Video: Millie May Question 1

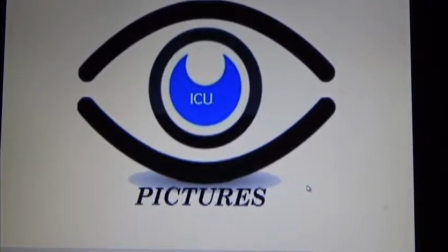Advanced Portfolio Evaluation, Question 1.
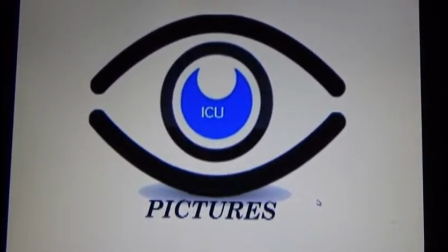In what ways does your media product use, develop, or challenge forms and conventions of real media products?
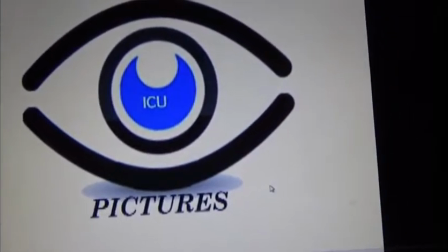I've decided to answer this question by doing a close textual analysis of my own trailer.
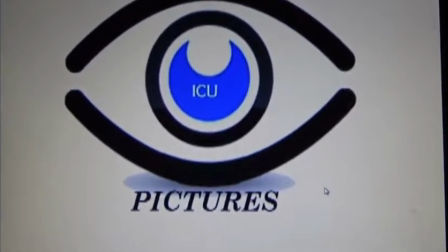This is my opening shot. This is conventional to my genre and movie trailers.
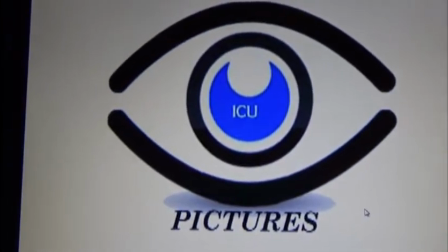We decided to create our production logo
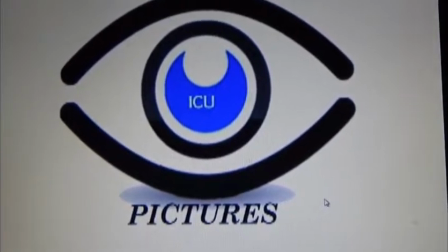as being called ICU Productions to set up an ambiguous tone to the beginning of the trailer.
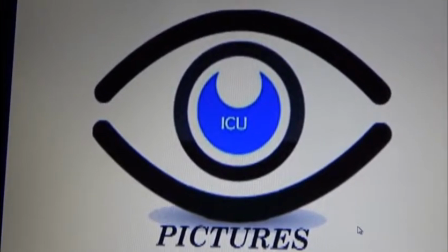This is also our company logo for the people who
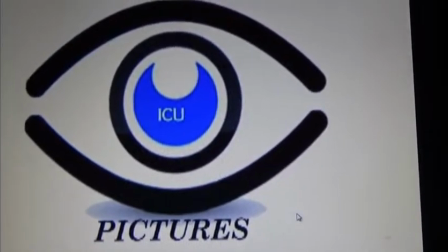are in the control room in the trailer and have control throughout the trailer.
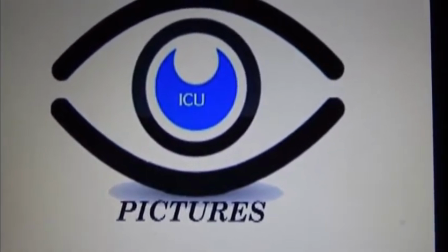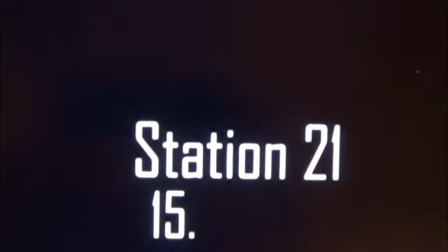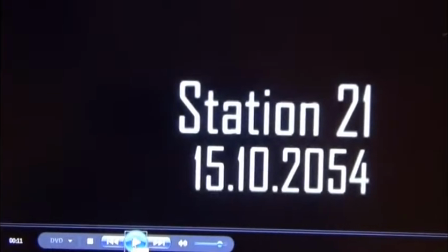This intertitle, I feel, challenges conventions of real media products, as we hadn't seen this done before.
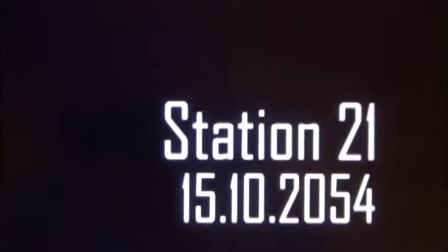The idea of it being typed sets up immediately that they are being watched and we are in a technological era.
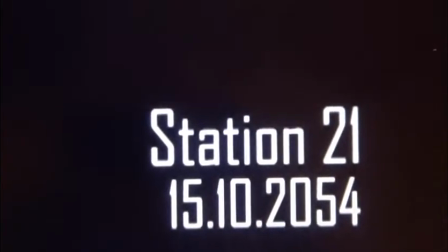We also hadn't seen a trailer where they'd set the time period of when the film was in,
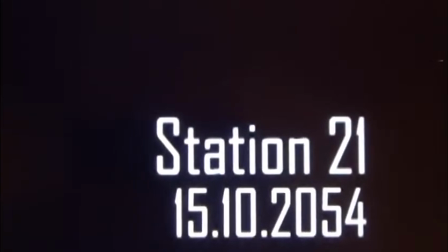and we felt this was an important thing to establish so that our narrative was a lot clearer throughout our trailer.
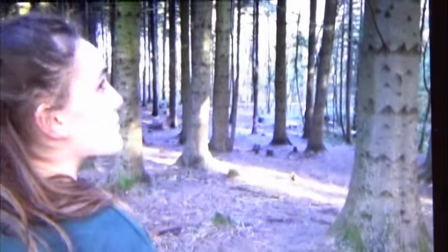Where am I?
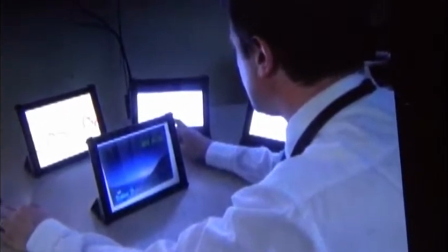Our opening shot of Chloe was a mimic of a shot in The Maze Runner when Thomas first wakes up in the maze.
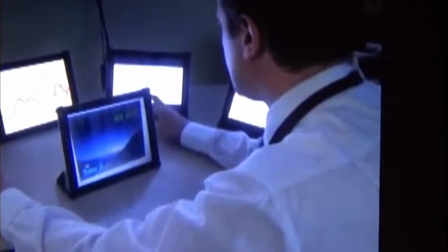We felt it was important to quickly establish that the character didn't know the situation she was in.
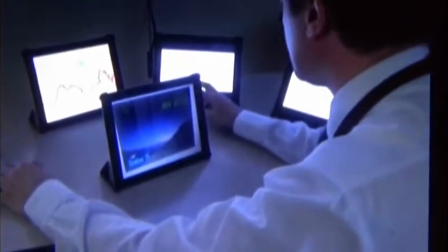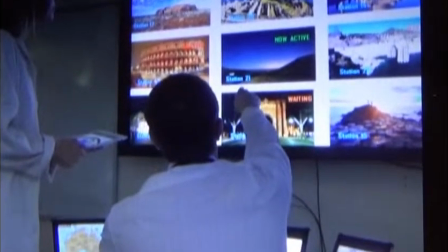Station 21 is now active.
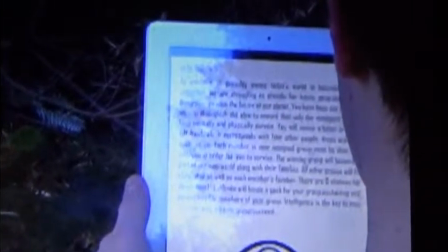We're cutting between the two narratives there so we can establish on screen quickly that it's happening at the same time.
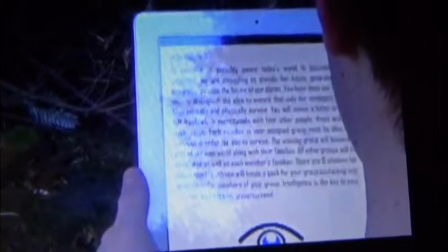Our character says Station 21 is now active, and the dialogue to follow
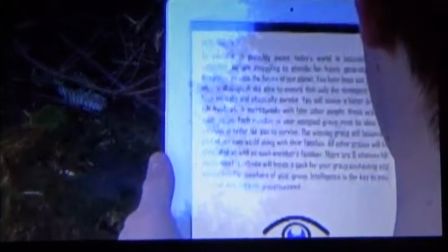enhances the fact that this is Station 21. We also see Chloe in a very distorted,
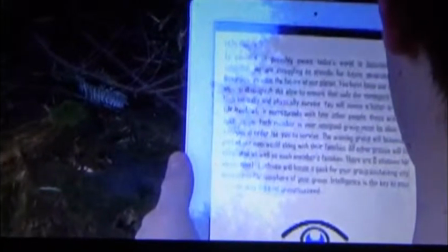canted shot, showing that she's unknown in her situation.
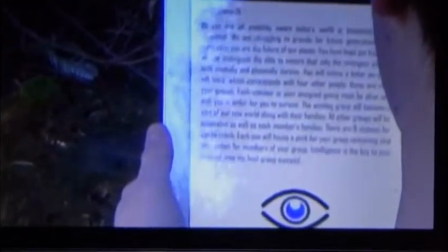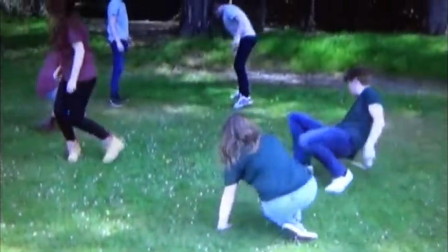Hello, Station 21. Today's world is becoming overpopulated. Ensure that only the strongest people, both mentally and physically, can survive.
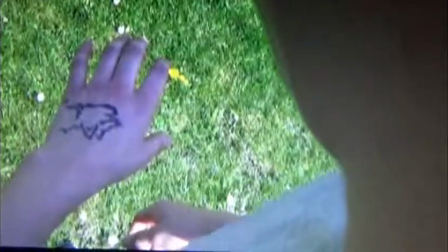You'll notice a symbol on your left hand. Intelligence is key to your survival.
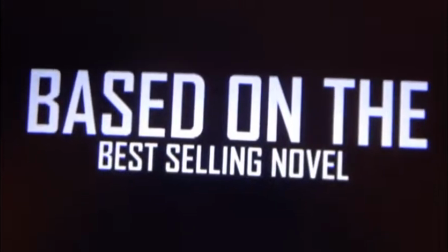We decided to explain the narrative quite early on in the trailer so
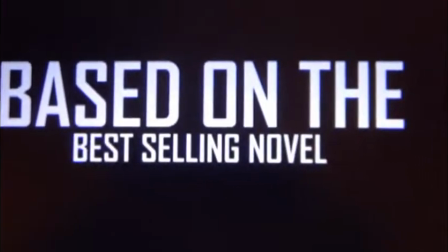our audience would have a better understanding. We gave the character the prop of the iPad so we could use technology to help and explain.
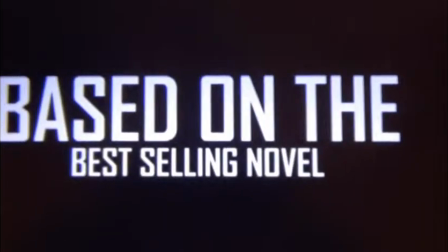Our costumes here for the people who have been put there are very similar to,
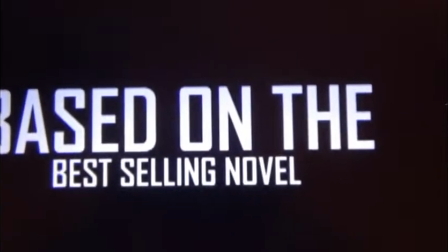say, the Hunger Games, who have just been stripped down to bare basics in combat wear.
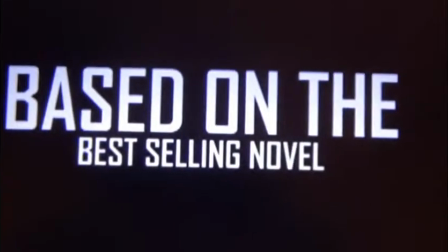We decided to make the decision to split our groups up into 3.
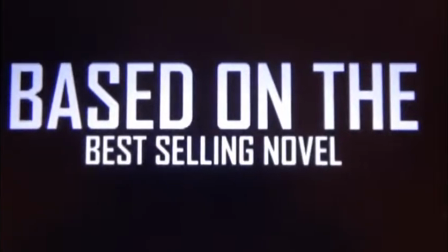So when they all wake up, you could see that there was 3 different types of t-shirts: green, red, and grey.
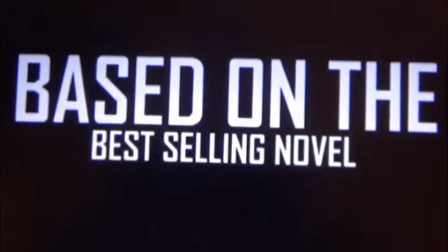They all have different symbols on their hand,
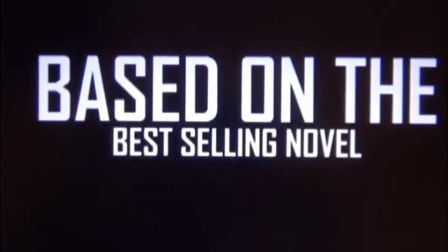and the idea behind that for us was that the symbols reflected their personalities, and it's a lot more psychological than first expected.
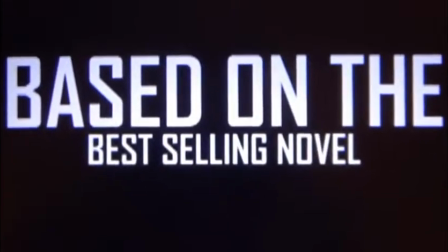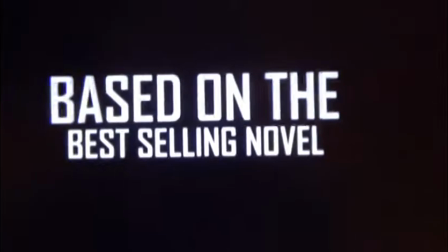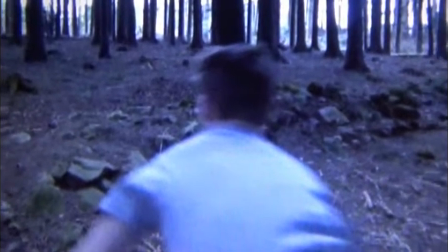The effect on that intertitle is commonly used within our genre.